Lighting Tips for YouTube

Hello everyone, I'm Dmitry with HerrickNux. Welcome to another installment of behind the scenes of how we shoot our videos.
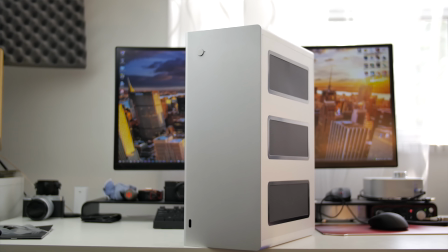Behind me I'm filming the Strecom F12C computer case. It's a beautiful aluminum chassis. And today's episode is all about lighting and what you can do with lighting and other lighting emitting objects to make your scene,
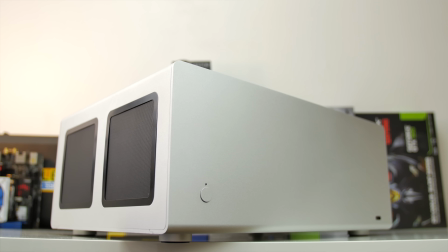make your atmosphere a bit more pleasing, a bit more warm, a bit more welcoming. if that's the type of look you're going for.
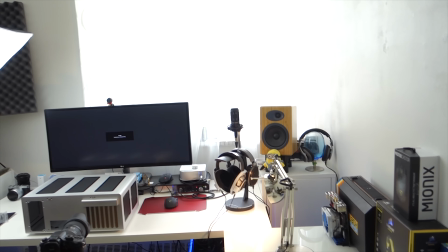So as usual, I am filming with five light sources. Now notice I have three lights.
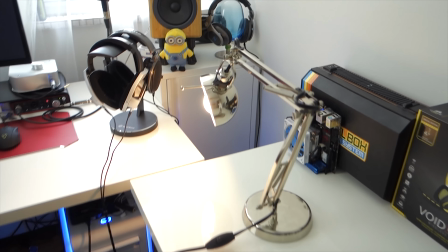I have my orange light to add a bit of edge light that is a different color temperature than my soft boxes that are daylight bulbs.
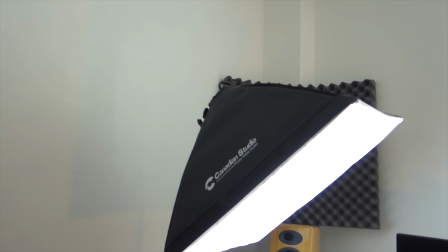One is shooting right into the ceiling, but then I have this other light that shines directly onto the object that I'm filming,
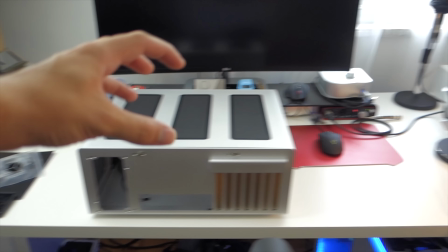which adds that extra edge light from this side. So I have this blue light and this orange light from both sides, creating this really cool, warm atmosphere.
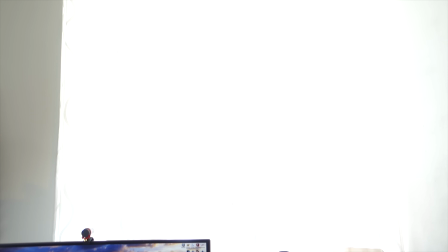My third light, sorry, my fourth light is the outside. Of course, I'm using ambient lighting here, so that fills in the room as well.
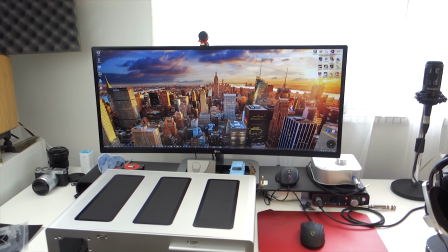And my monitor. Don't underestimate of using creativity to add color and atmosphere to your scene.
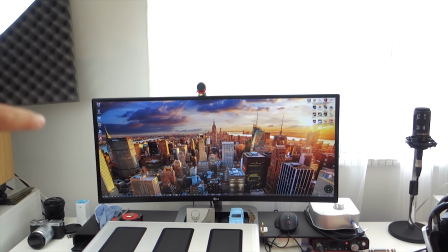For example, so this is the picture that I use because it has beautiful warm light.
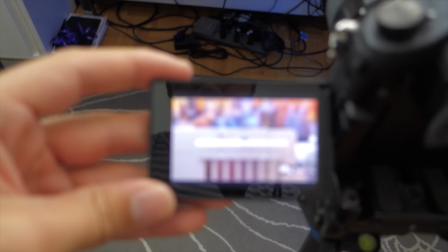When it's out of focus, it creates this beautiful type of atmosphere.
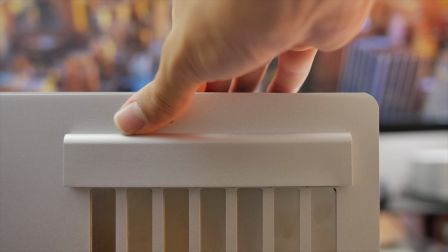So you can see in the background of this particular shot without the monitor It would just be completely
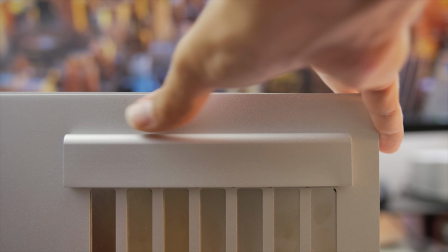black and I position the camera and the object so that I have a bit of extra
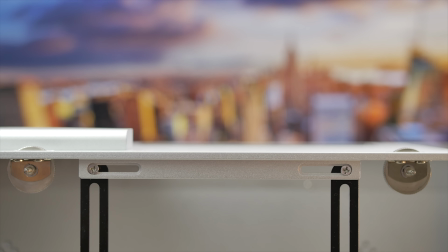Ambience, you know if there was nothing behind the object if it would be boring These
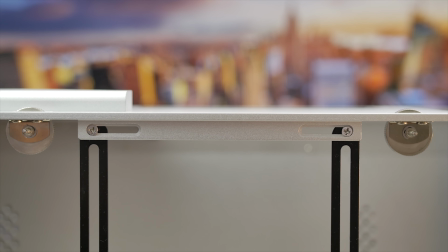are the five elements that I definitely recommend having sort of an ambient light that is
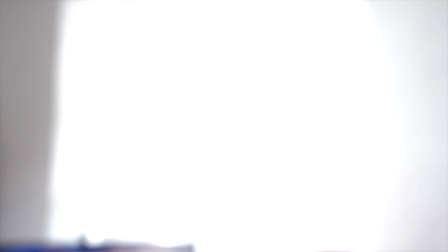delivered by the softbox by the outside light and And the two
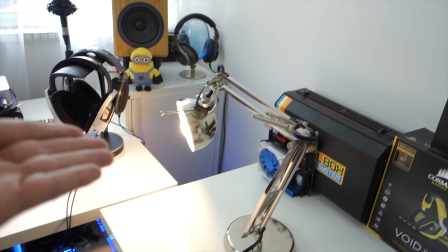extra lights such as the simple IKEA lamp and Obviously different
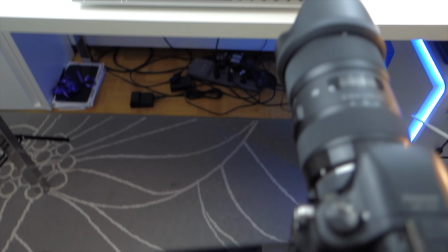softbox that shines directly off the object create a really unique looking scene that isn't anything super
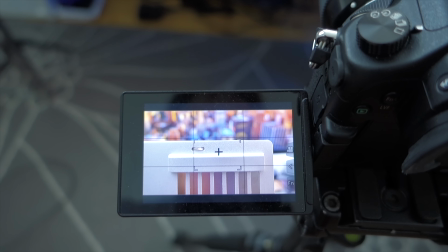special But it makes this shot a lot more interesting than if the monitor or any of the other lighting elements weren't there
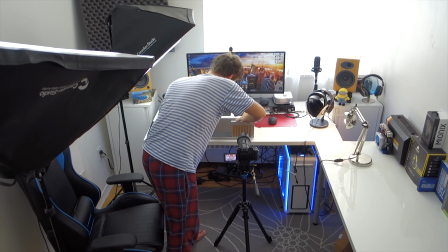And so here's a tip for how I usually film I usually try to film in a linear format What that means is, I try to capture shots as they happen and not later going back to them because sometimes you can forget that unless you're taking notes and saying, okay, these are the shots that I still have to take. So, me filming in a linear format means, while I'm opening up the case, I would open it up, I would reposition the camera, I'd take another angle, I get all the micro shots while I do the procedure of actually going inside an object, for example, a chassis like this one. and this helps me to edit easier later on because when I do storyboarding inside Premiere, I know that everything is pretty much after another. All the shots are already pretty much aligned in form of how they should go. Obviously, I do B-roll and extra footage and extra things that I would fit in and fill in the gaps later. But if you do shoot in a linear format, it helps a lot with the post-processing work And so I would definitely recommend trying at least plan ahead and seeing the edit inside your head and how you would format everything and how you position everything. That will make your job easier post-processing and also while filming.
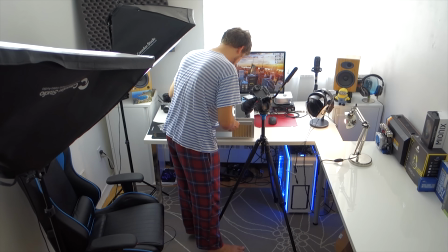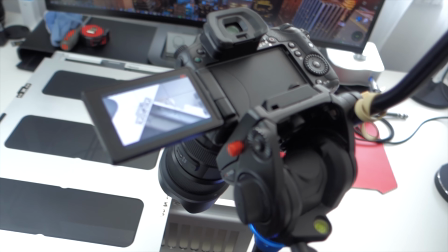Alright, so here's another tip for using lighting to your advantage.
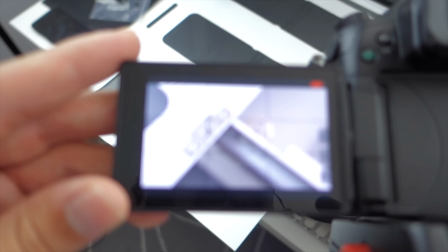So right now I have my light turned off and let the camera focus so you can see what exactly, what type of shot I'm trying to capture.
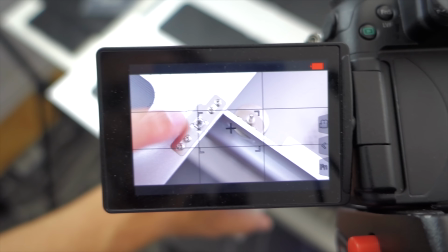So here I'm trying to just show that this is the little nut that gets screwed on over here.
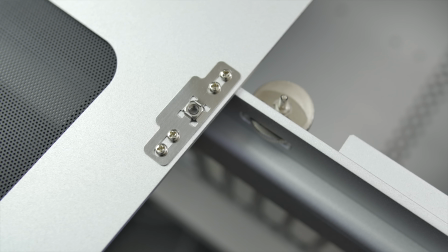But it's a very cold shot. And I'm trying to go for kind of a warm effect.